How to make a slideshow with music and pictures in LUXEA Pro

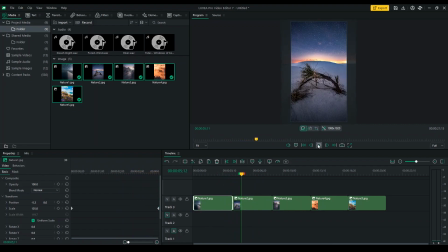[4:03]
Now that I've set two zoom effects on my first images I'd like to incorporate the effects on the rest of my photos so what i'm going to do is i'm going to have a zoom in followed by a zoom out but so that i don't have to do this manually on every photo
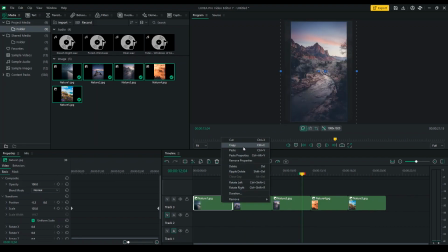[4:20]
i'm just going to copy and paste the properties of my first clip to my third clip now i have an automatic zoom in on my third image
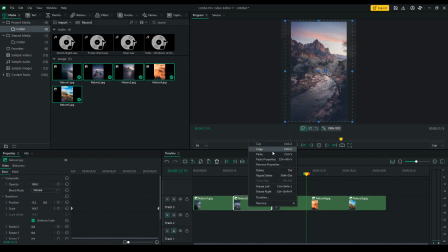[4:36]
I want my fourth image to continue with a zoom out and so I'll copy and paste the properties of my second clip to my fourth clip and finally I'll copy the preferences
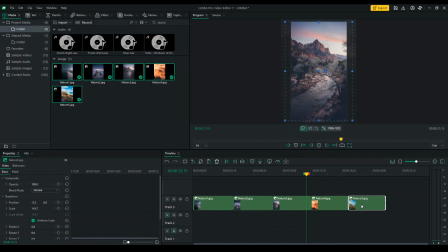[4:50]
of my third clip and paste them on my fifth clip next I'm going to add some transitions in between my clips I'm
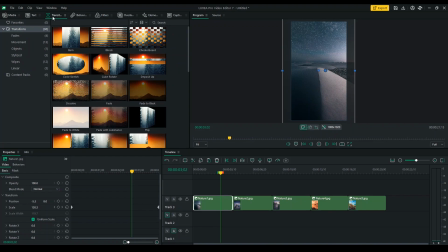[5:03]
gonna go to the transition tab and click on Fades.
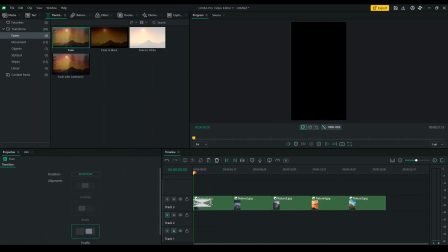[5:08]
I'll drag my first fade in the beginning so that I have some sort of introduction, a fade in to my first image.
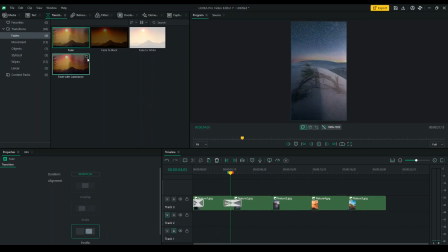[5:20]
Next I will add a fade transition in between my other clips but
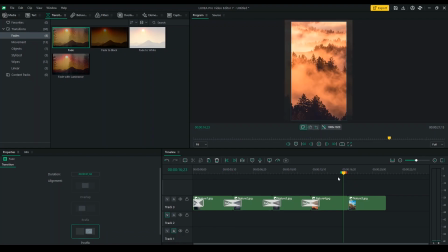[5:28]
on my last clip I will add a fade with luminance which adds a really nice touch in a way the transition happens considering the luma levels so
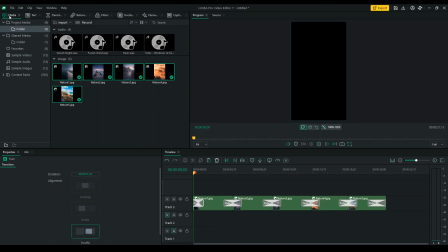[5:42]
to make our slideshow feel a lot better of course we need sound I
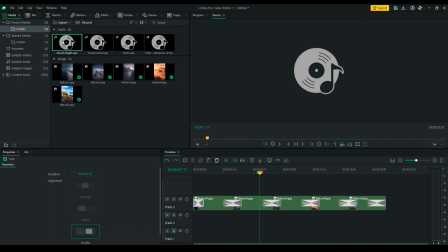[5:49]
already have some sounds downloaded for my project but because my clip of sound is three minutes form almost four minutes long I'm just going to select a random in and out point and I'm going to click on override to
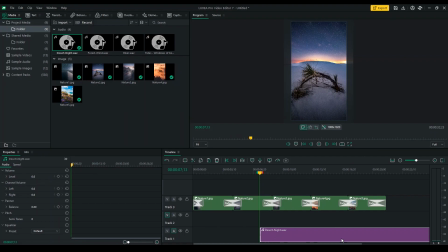[6:04]
bring it down to my timeline.
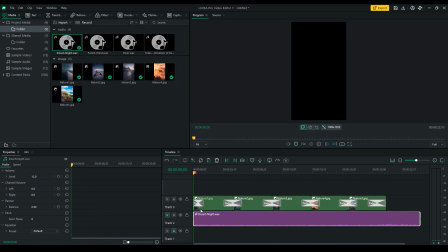[6:08]
I'll increase the levels to 12 decibels and I'm going to drag the tail of my track so that actually
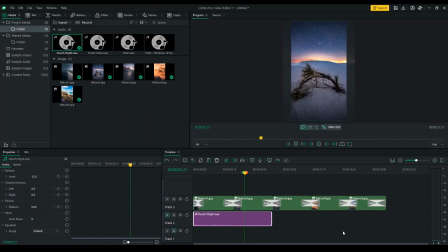[6:23]
I need to expand it because our second photo is also of the desert. Now I want to transition between the sounds that I'm going to apply on my other photos very smoothly. And to do that, again I'm gonna go ahead and use keyframes.
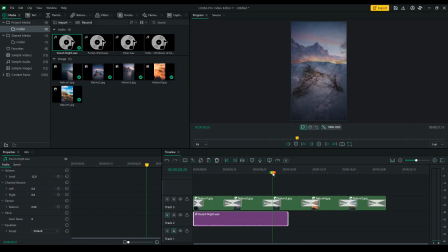[6:42]
So I'll extend the tail of my last clip, and right where my third photo begins, I'm going to add a keyframe. I'll move my cursor a little bit to the right, and add another keyframe.
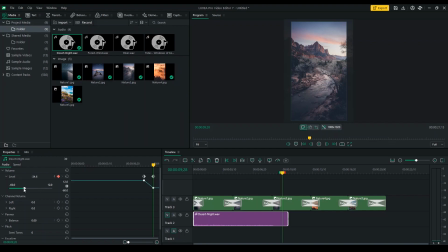[6:57]
But now, I'm going to reduce the volume to zero, or minus 60 decibels. And I'm going to drag it to the right. Now our sound is going to fade out. Now I'll add my second sound which is the river.
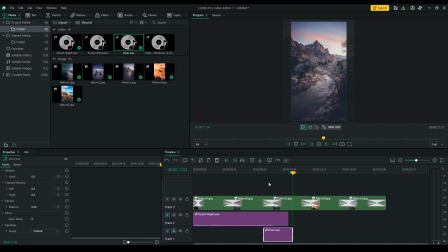[7:19]
Again, I'm going to place it right where the fade into my third photo starts happening and also I'm going to do a fade in. So I'll drag my cursor to where my third clip with the river image starts to appear,
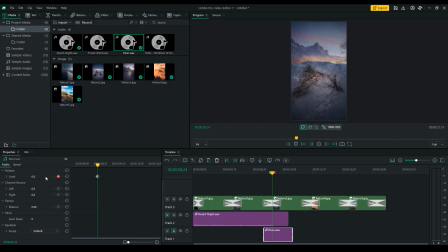[7:38]
and I'll add a keyframe, and I'll actually increase the volume to 12. I'll bring my cursor back, add another keyframe, and bring it down to zero. Now, when my first sound is fading out, my second sound will start fading in,
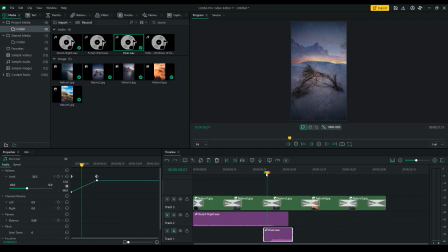[7:57]
creating a smooth transition in audio between my second and third photo.